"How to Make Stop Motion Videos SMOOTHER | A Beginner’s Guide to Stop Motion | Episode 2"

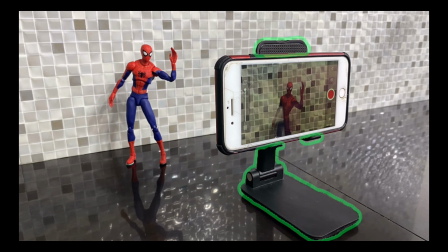0:00 Over a year ago, I taught you the basic stuff you need to start making stop motion animations.
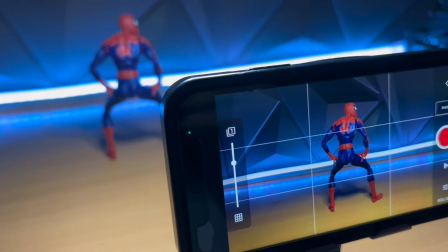0:06 This time, we finally get to the fun part, making stuff move.
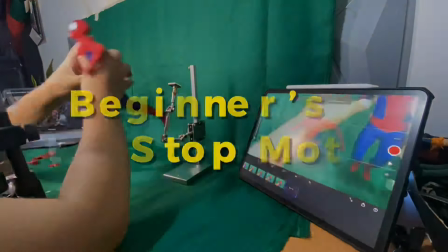0:12 So, welcome to a beginner's guide to stop motion.
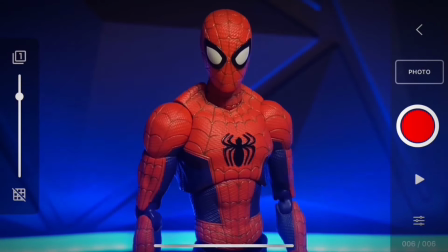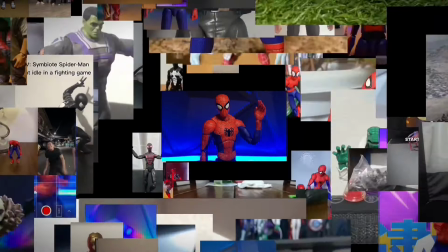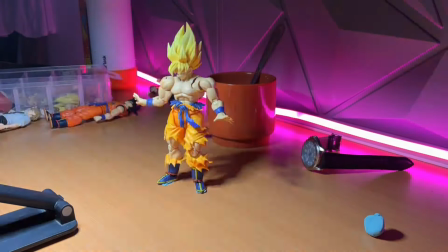0:27 Stop motion isn't as simple as take a picture, move, and repeat.
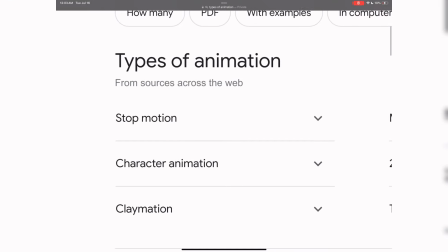0:33 Stop motion still falls under the umbrella of animation, so you have to learn the fundamentals first.
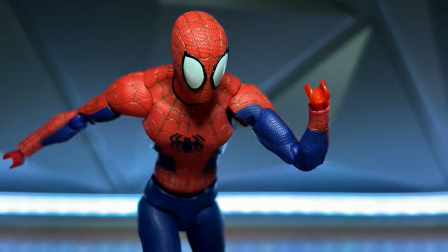0:40 Before you start doing this, let's keep things simple.
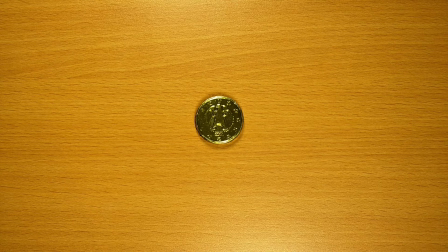0:45 Let's start with a coin. You can follow along with me if you want. Grab anything small with no articulation to start animating with.
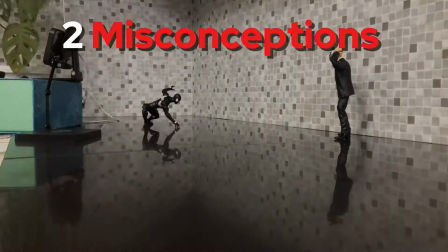0:53 Got it? Let's begin. There are two misconceptions beginners have with stop motion.
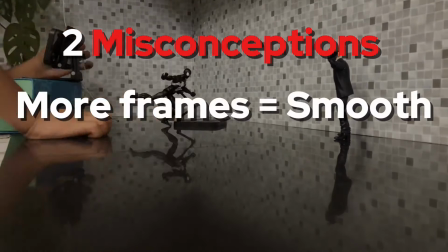0:59 One, in animation, more frames equals smoother end product.
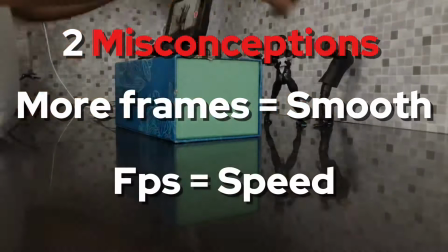1:04 And two, FPS is correlated or is just equal to speed.
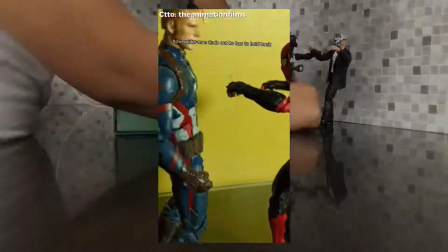1:09 This results with stop motion animators having glaring issues with spacing and timing.
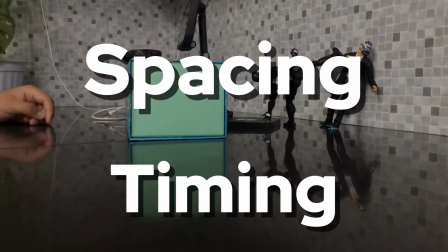1:15 These two concepts I'm about to teach you actually debunks both misconceptions.
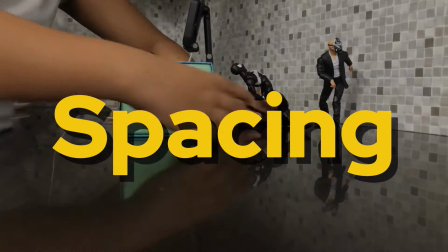1:21 So let's start with the first. Spacing. Have a look between these two animations.
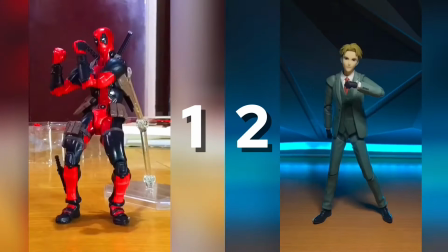1:26 Which do you reckon is smoother? 1 or 2? A lot of you will probably say 2, which is all thanks to spacing.
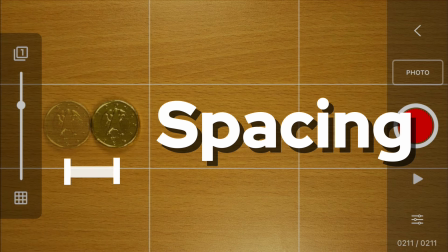1:35 Spacing is the distance between two or more frames, like the literal space in between each frame, hence the name.
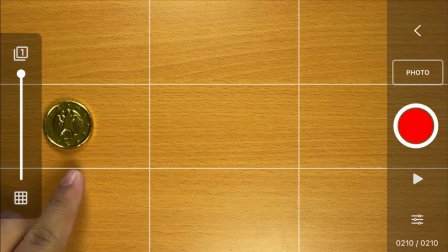1:44 Let's say I want to go from point A to point B in a steady pace.
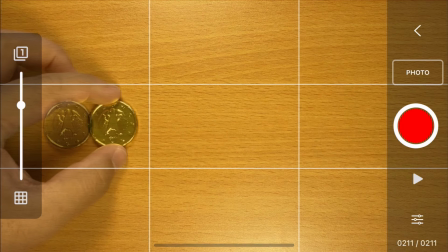1:49 If you want to do that, you should space the frames out equally apart from each other.
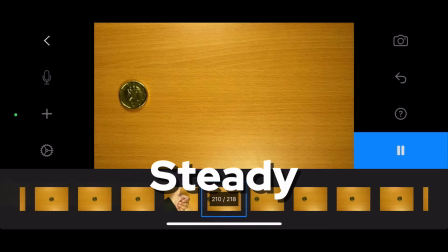1:54 This equal spacing achieves a steady movement. But what if I want to go faster?
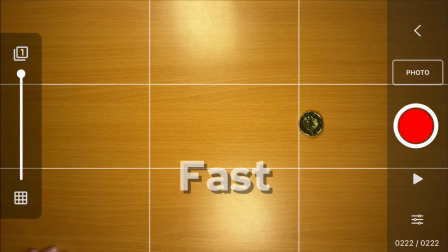2:01 Then you should space it farther apart from each other. Basically, you're going to be using less frames.
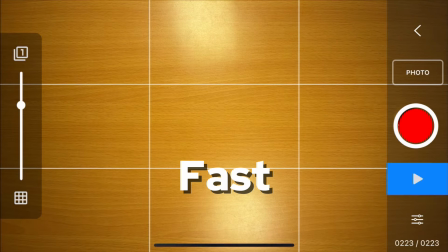2:08 This big spacing achieves a quick movement. But I kind of want to slow down now.
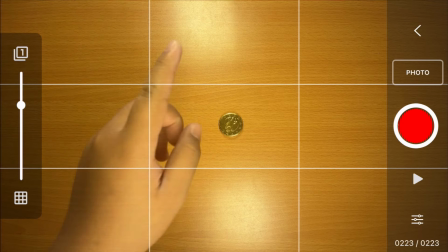2:15 So if big spacing make stuff go meow.
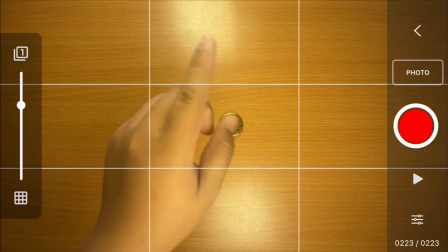2:20 What makes things go slow? That's right. You should space the frames close together.
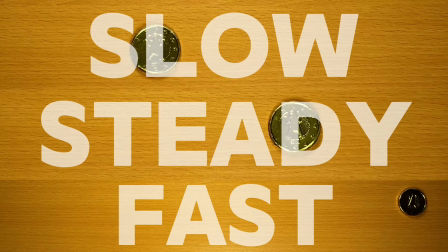2:27 And voila! We made things move. Yippee! Yaha!
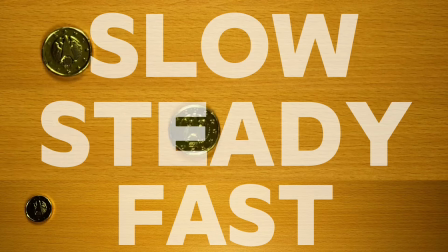2:32 Yippee! This is what proper spacing helps you achieve. Speed.
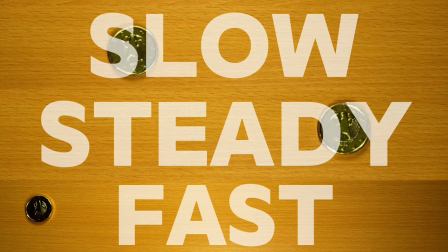2:37 But something doesn't feel right. Have you ever seen stuff just go fast or go slow this abrupt?
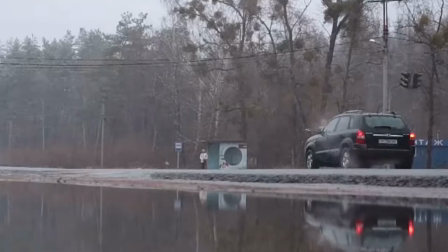2:46 For example, watch this car. Okay, watch it again. There!
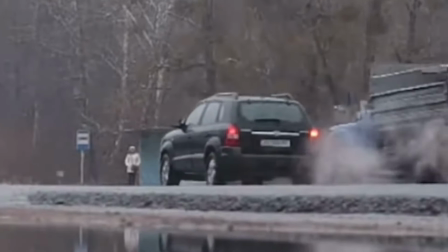2:56 Do you catch it? See how it didn't just go fast?
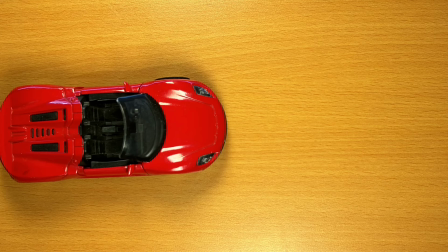3:01 What we are lacking in this animation is the concept of acceleration and deceleration.
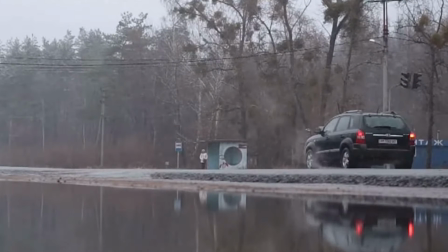3:07 In real life, you don't just see stuff go abruptly fast and abruptly stop.
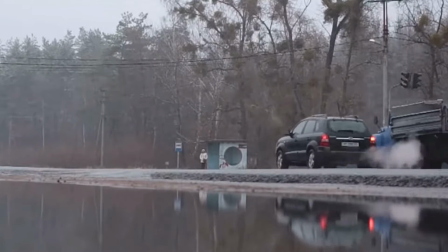3:13 You see it accelerate and decelerate. Cars being the best example of this.
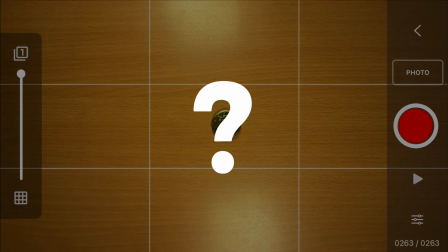3:19 So how do we apply what we learned about spacing to these animations?
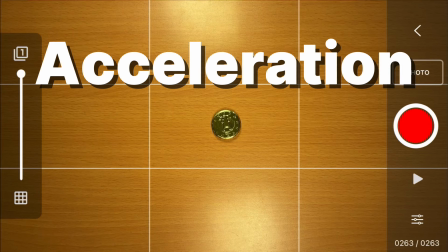3:24 If we use the basic idea of acceleration and deceleration, how should you go about animating it?
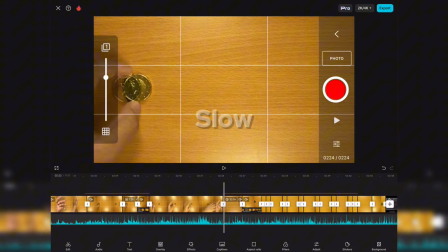3:32 If slow is frames close together,
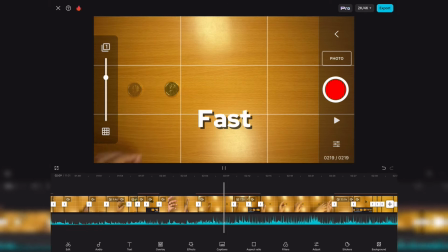3:35 while fast frames are far apart, what should acceleration look like?
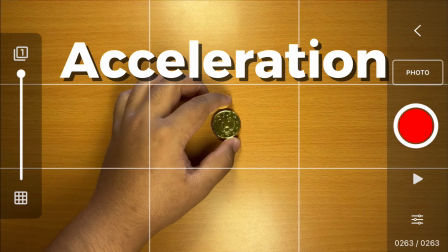3:42 Since acceleration is slow to fast,
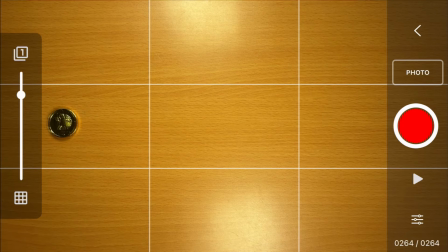3:45 you should start with the frames close together as they gradually go further and further apart.
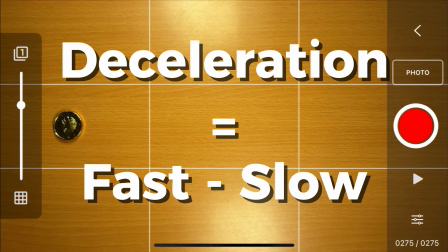3:53 Meanwhile, deceleration is fast to slow, basically the reverse technique of acceleration.
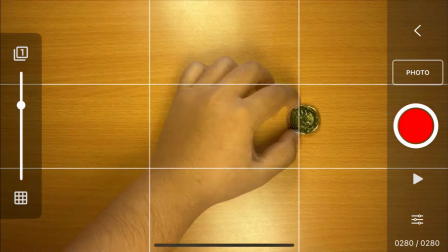4:00 The frames will slowly go closer and closer together till it basically stops.